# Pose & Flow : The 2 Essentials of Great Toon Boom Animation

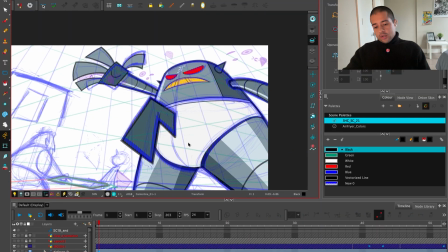[10:00]
Okay, I picked here.
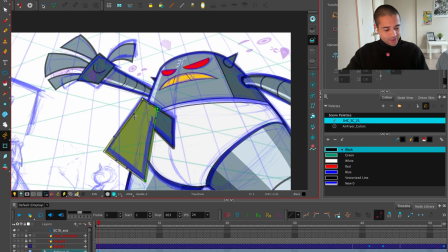[10:04]
I move forward and I pose all of this very close to the final look of this.
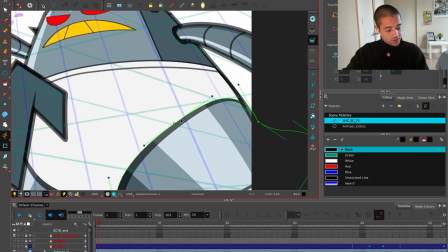[10:12]
So this is the pose. And on top of this, I'm going to polish. I'm going to polish stuff to design.
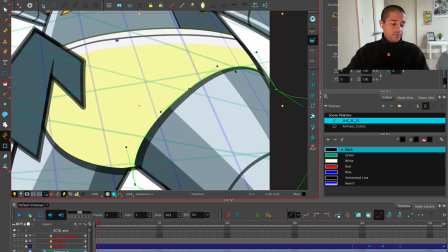[10:20]
I'm going to design the pose, make it look even more beautiful. Cool. There's some stuff to fix.
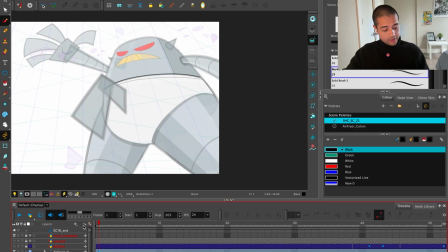[10:25]
For example, I'm going to create a new layer here. I'm going to call this design.
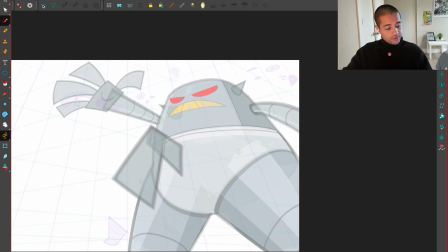[10:31]
And on this one, I'm going to be aware, for example, this is this connection here.
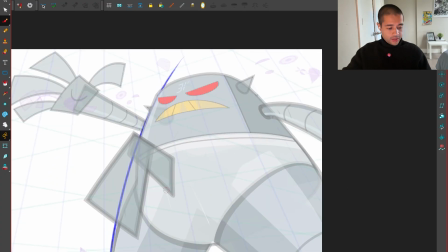[10:35]
That looks disconnected. So what if I can one line all of this into one single line? I'm going to move all of this towards the front.
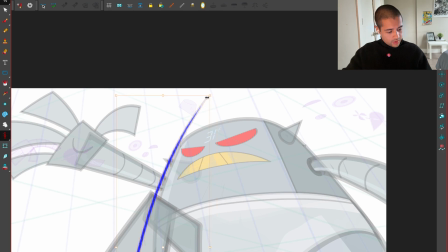[10:46]
I'm going to move all of this towards the front. So I'm going to look for all of those opportunities to design,
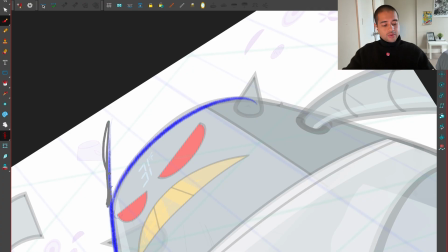[10:55]
to connect the pose, to create a flow of the pose.
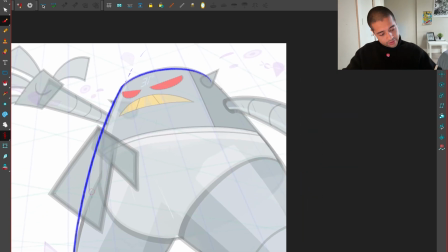[11:03]
For example, we have this base, right?
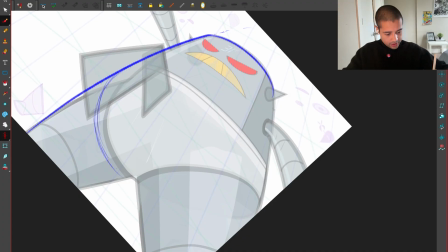[11:04]
I feel like this part of the panty, if I want to one line all of this with the leg, these panties will go all the way here.
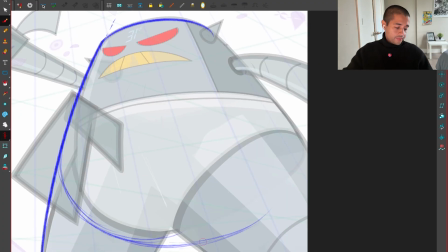[11:14]
They'll go in even lower over here. Because I want to feel all of that volume.
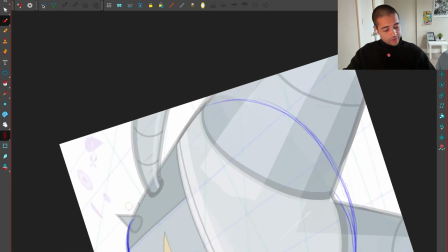[11:20]
So cool. Then from here to here, I can one line all of this too, like this.
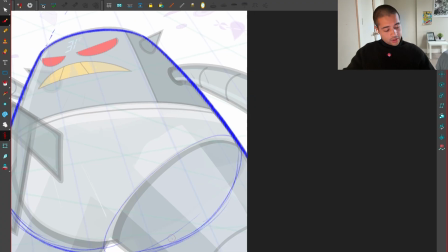[11:27]
Boom, beautiful. And then from here to here, I can draw around like this, bam. And attach the leg here.
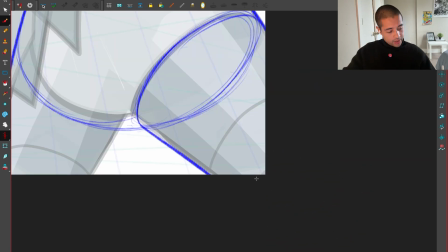[11:42]
I can attach the leg here, bam. And I can attach this other leg like this, bam.
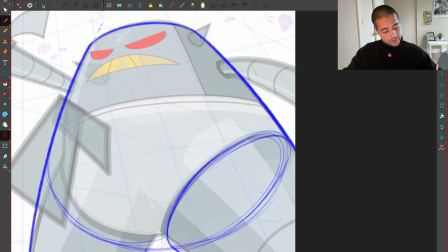[11:50]
Awesome. And then from here to here, center line. See how I'm right now seeing how's that all of these pieces will be centered here.
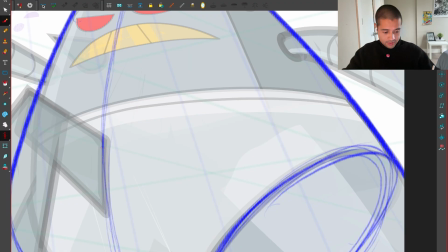[12:01]
This part, this penis of the air fryer will be connected here like this.
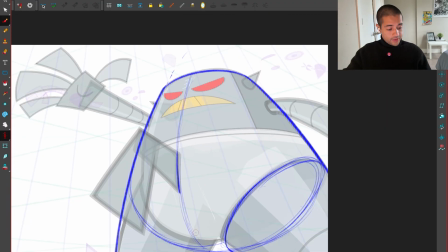[12:07]
So it's very important. Now, following this perspective line, this might go, yes, that might go.
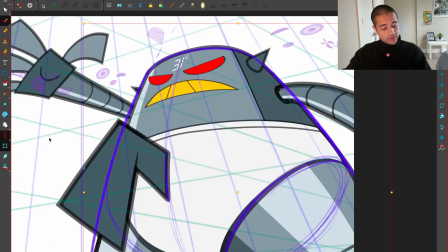[12:21]
I can lower this piece into something like this to follow the perspective lines. Oopsie.
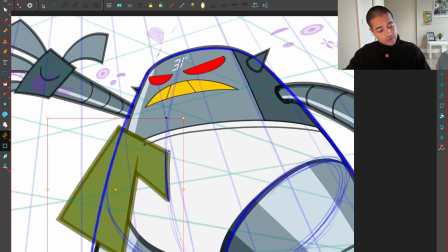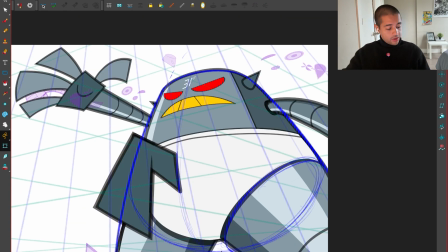[12:38]
To follow a bit more the perspective lines. Okay, going back to the sketch, to this design pose.
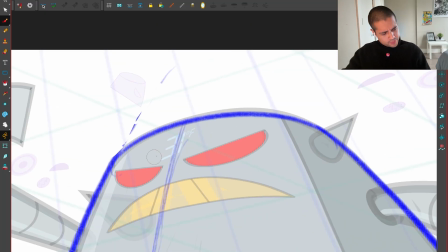[12:45]
Looks boring, right? So I need to push that. I need to push the eyes.
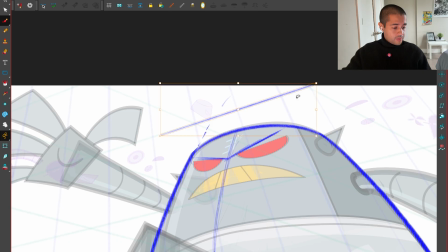[12:52]
Trying to draw a mask here and following these perspective lines. I'm going to pick these points here.
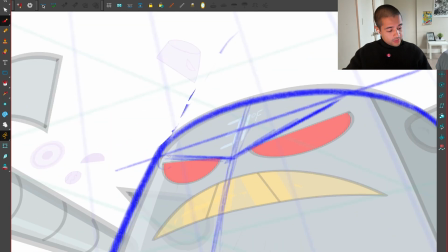[12:58]
Bam, bam, bam. This will end up here.
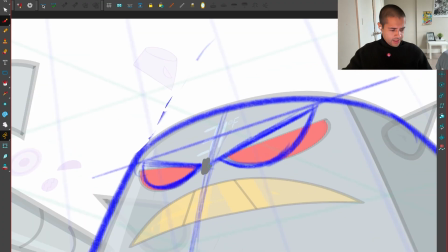[13:17]
Awesome. So it's more angry. Let's get rid of the unibrow.
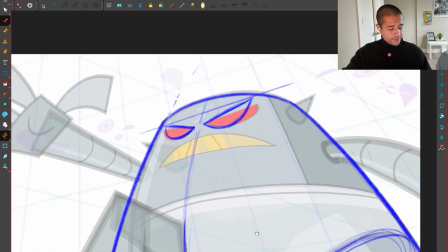[13:27]
Awesome. What else can we do? Look at this. If this is the center line, the apex of this curve,
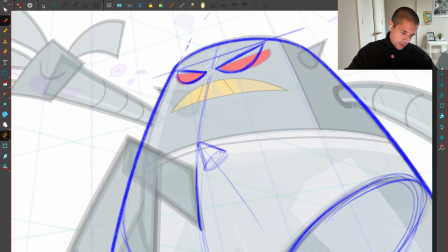[13:36]
this contour line of the panties, will push around that.
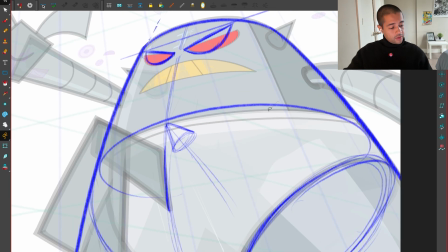[13:45]
There you go. So we're having something like this. Cool.
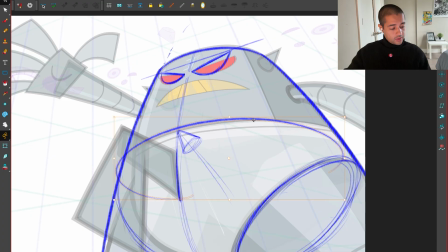[13:56]
And then from here to here, down a little bit.
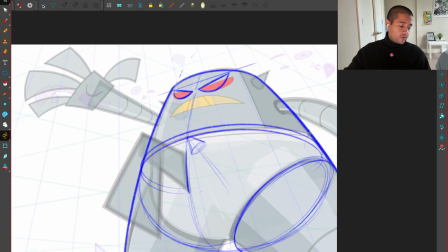[14:03]
Maybe up. Maybe we can move all of this up a little bit. Awesome. Amazing.